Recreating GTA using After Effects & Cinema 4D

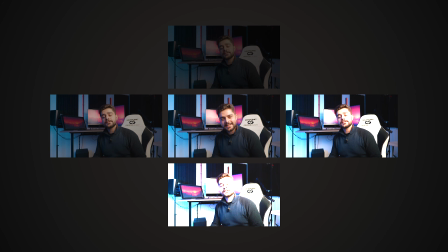245s
After that, I recorded using a 360 camera and different exposure levels on location, so now I can transform these photos into an HDRI photo using Photoshop. Now if I import that environment, I have my real light reflections of the location, and this is really useful when you're working with cars because cars are highly reflective.
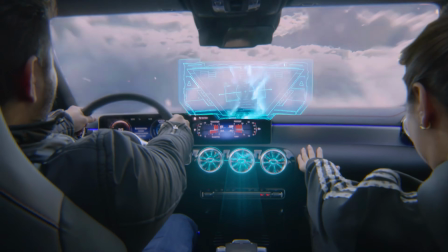264s
Oh, and by the way, up until now, creating Hollywood level visual effects has been really hard and oftentimes very expensive. And that's why I have been working on this for over a year now, and I'm proud and excited to announce Creator Galaxy 3.0. We are introducing the easiest and most affordable way to create stunning looking visual effects for your videos.
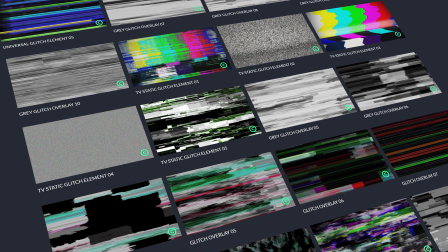287s
This is a totally new platform to get all the assets you need in order to create insanely looking visual effects. Whether you're a beginner or a pro, you will find assets here easy to use and of great quality. You will be able to create videos like they came straight out of Hollywood, and we will be launching soon, this February to be exact.
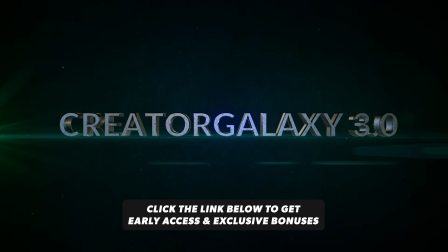307s
So sign up for the early bird with the link in the description below so you can get early access to our services and be one of the first to experience the amazing power of Creator Galaxy 3.0, because trust me, you're gonna love this one. So as you are one of the first users, you will be able to share feedback and thoughts to grow this together as a community. And that's not all, you will also get exclusive offers and deals that is not going to be available to the general public. More updates soon. Now I'm going to bring everything in After Effects and finish everything off.
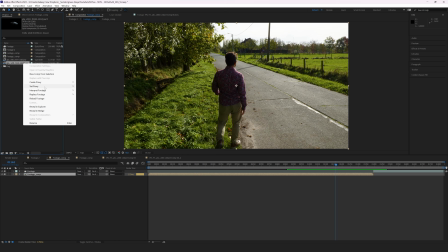340s
Things that I've done in After Effects is when I bring up my phone,
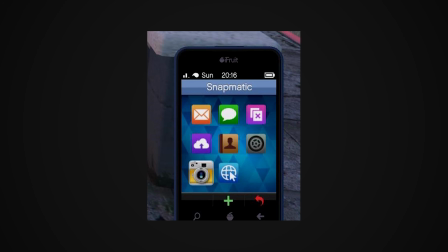343s
I'm also going to bring in a PNG phone from GTA that is just animating up into my lower right screen.
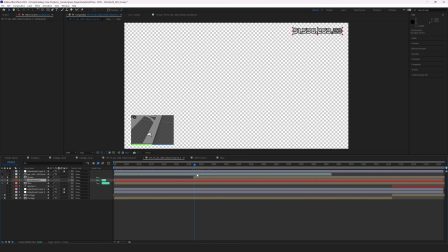349s
Just adding the interface on my screen and these overlays is going to help selling the realism of it, or at least selling the idea of GTA in real life.
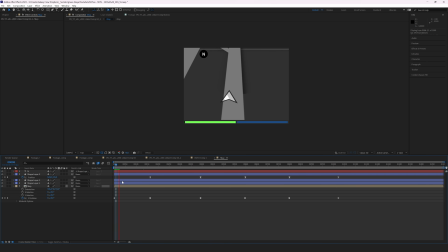358s
So I have the money bar up top, I have the small minimap that I actually try to recreate as close as possible using 3D movements, just like in the game.
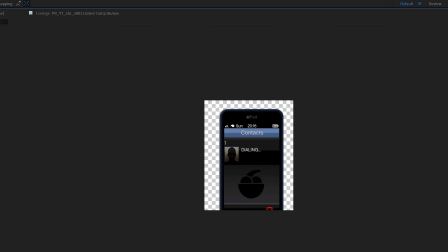367s
And then I also animated the phone to actually press all the different numbers, so I actually add cheat codes so it feels realistic. And yeah, combining everything together, now I'm going to take off for my last car where I want to get in.
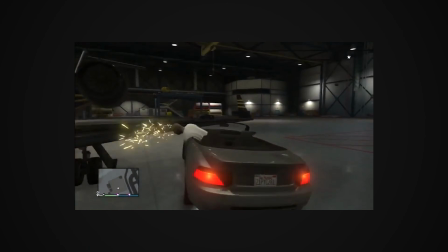381s
And we all know this feeling that when we feel something is going the right way in a game, you get killed.
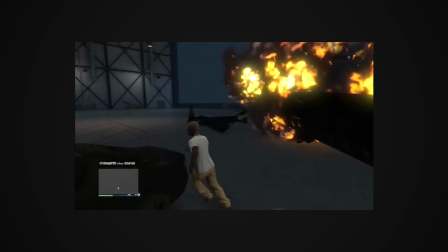So when I'm walking there, I just ran out of the shot, so I have my clean plate.
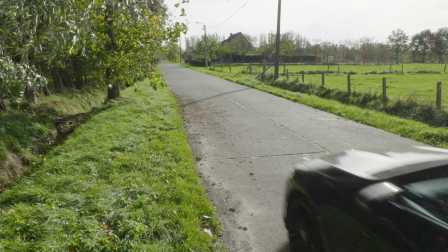396s
I actually jumped in my real car and I drove my car past the camera.
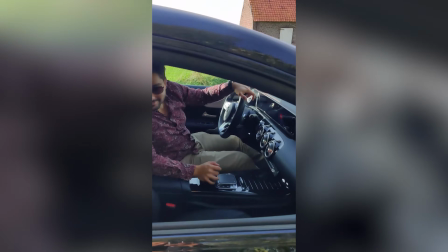401s Whoa. Hey man, nice car. What do you do for a living? I'm a YouTuber. Nice.
And now I'm going to just match these shots and trim them at the right moments, and I'm going to make it look like I'm actually running myself over.
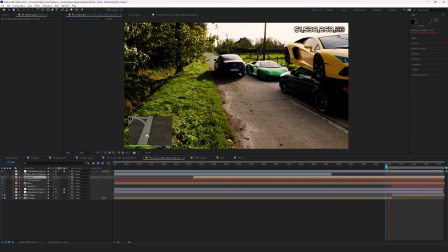416s
Adding the text wasted, playing a little bit with color overlays to make it look like I'm dead, just like in the game, makes this the complete story on how I created GTA in real life. Enjoy!